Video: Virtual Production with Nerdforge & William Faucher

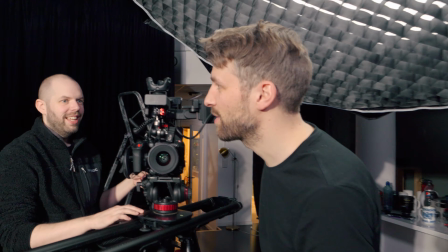Yeah, this is gonna be great. Just fine tuning as we go. Yeah, we're getting somewhere.
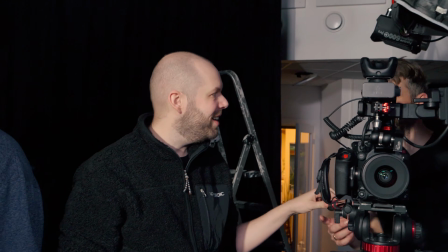Yeah.
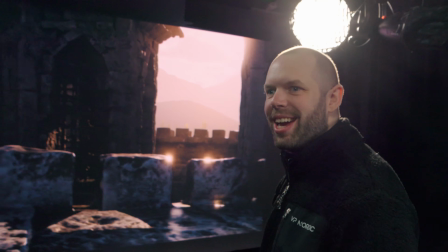There we go. Okay, cool. What do you think? We're being fine-tuning everything now. Lights in different locations, adjusting the height of the camera. We've been doing something with anti-aliasing and glow, and now it's 4K, not 2K, all that stuff. Whew, it's a lot of details. Maybe we should have a break and go down to Aaron to see what's happening, because he's been down there for 70 hours. I have no idea what's going on, how it's going with him. Should we do that? Oh, that's a good idea. Okay, let's go.
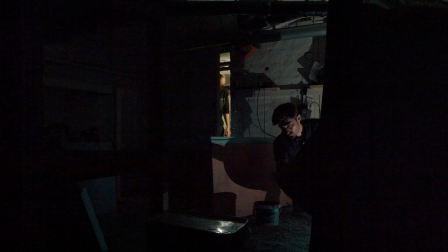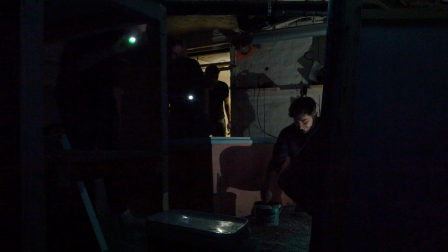Hi. Here you are. Welcome. How is it going? It's going pretty good.
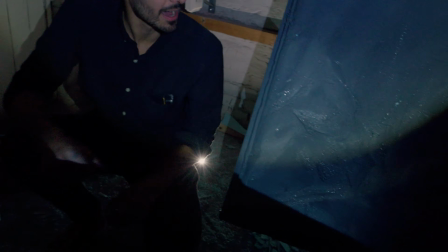We've got 3 painted up. 4th one I've got to carve and paint. Yeah. And then we can start doing the dry brush coat on that one over there, because that's actually dry.
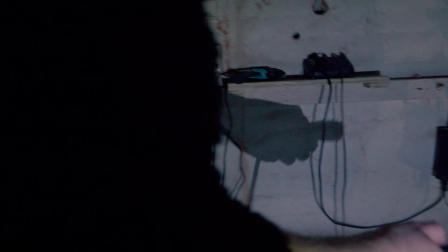Good job. Please. See you guys soon. Yeah, see you. Bye. 10 more hours.
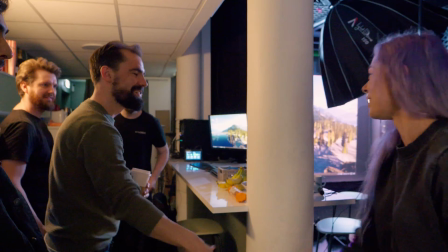Hey. Nice to meet you all. Hi. William. Martina, James. nice to meet you. So, guys, we want to show you the scan that William did.
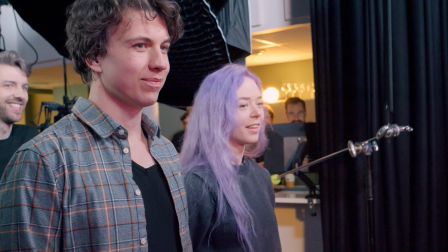Yes. Oh!
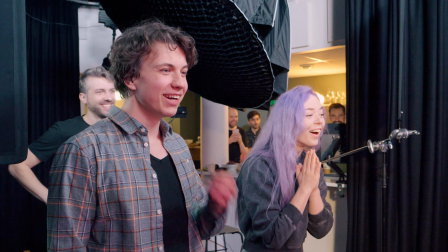That looks amazing. Holy shit, I love the integration with the landscape.
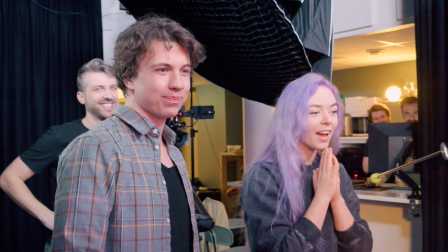And the bridge as well. Yeah. Oh my god.
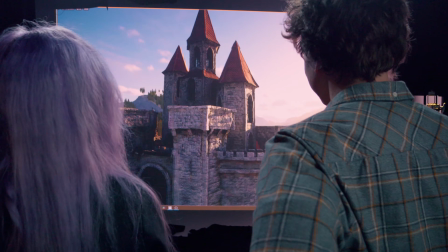Did you do anything with the textures, or like is everything It's all, nothing was done, everything is what you did.
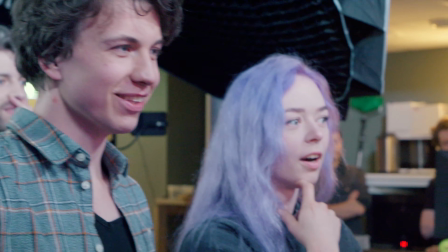All your work. What? This is insane. That's unbelievable.
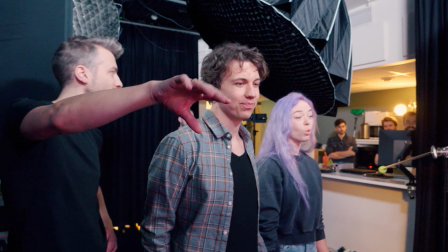Is it easy to show how, if you go from tonight,
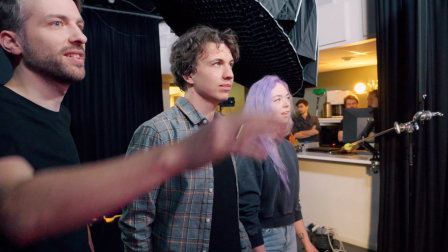because today we're shooting some shots like daytime or in like sunset like this, and also we're gonna do some evening.
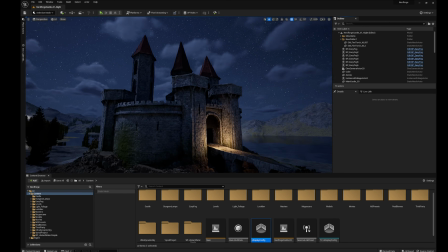Whoa. Shit. That quickly, it's crazy. Oh my god, I've been wanting to do this like forever.
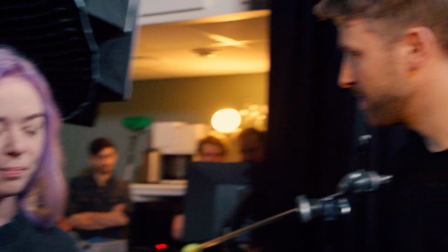That's amazing. So yeah, so we're gonna have the armor. Yep. We're gonna fine adjust the lights and make everything ready. Nice. And then we can start shooting. Yes. Awesome. All right.
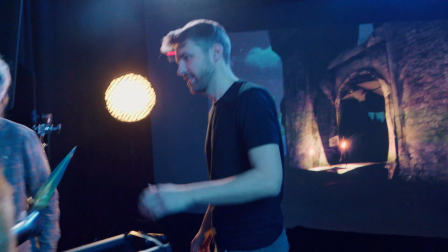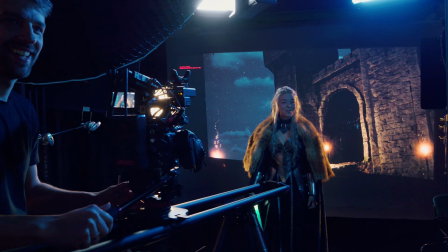Oh my god.
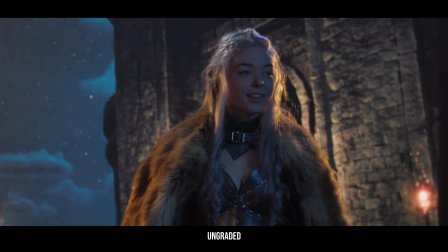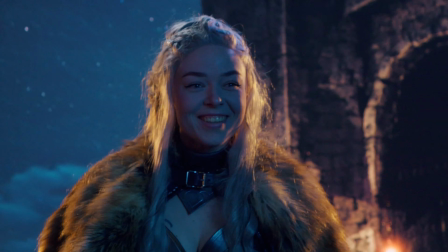Det är kul. Få se daggaren. Du tar upp daggaren.
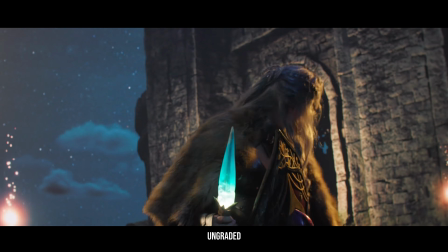If you go a little bit back, Martina, as far back as you can, without getting the projector.
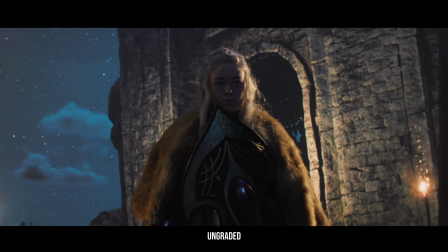Yeah. Yeah. And then like take 3 steps towards the camera.
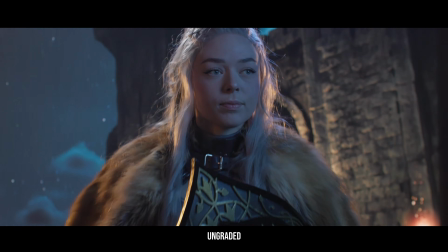Okay, I see. You get into the blue light. Yeah, we need to adjust this.
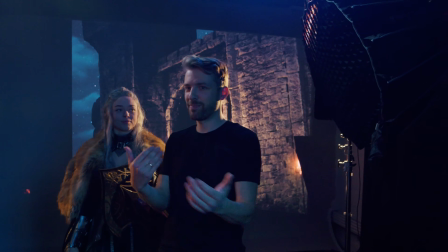Okay, I want to have you walking towards the camera because that's epic, and then we're gonna move the camera towards you, and then you're gonna say a line.
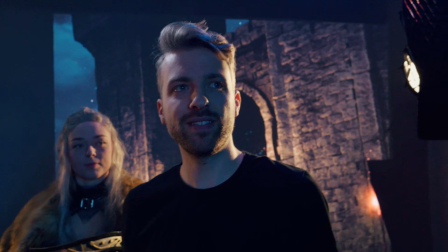Nice. You have to figure out what you're gonna say. Yeah. Let me think about it. Problem we have now is that you walk into the light because this is supposed to be moonlight.
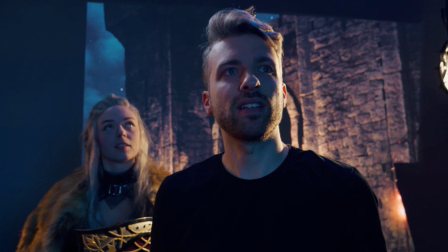So it's strange that the. Suddenly, yeah. I want to just see if we could someone could move the lamp while she walks, so it follows her.
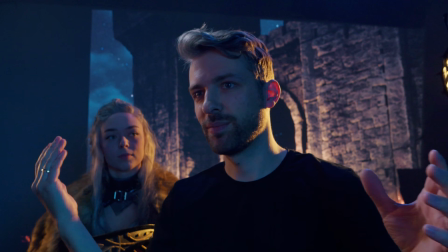She gets like a constant blue moonlight on her. Okay, action.
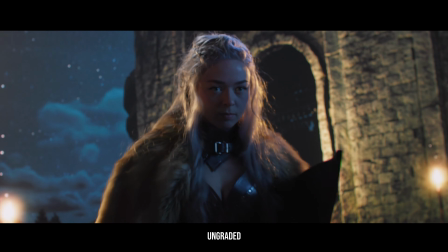Thank you. So the shot was good. The only thing is that to really get the benefit out of virtual production, we should add more perspective.
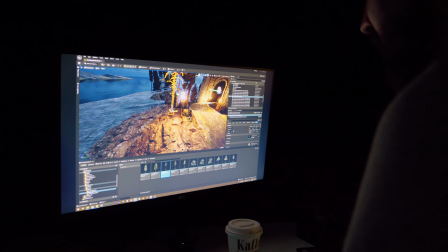So we see things in the foreground that moves and stuff like that.
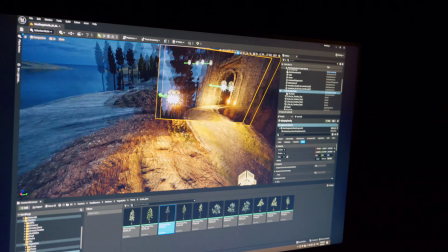So we're adding trees closer to the camera to see if that can help with the effect, the parallax effect.
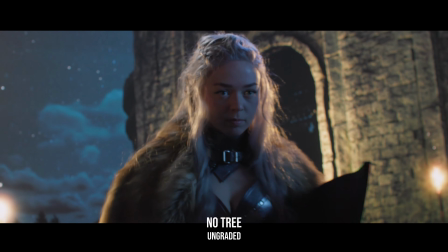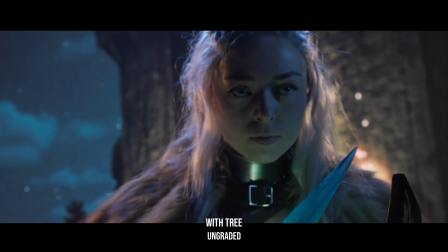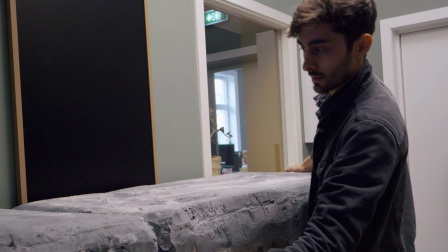looking good. So how did it go, the whole thing? I learned a lot for sure.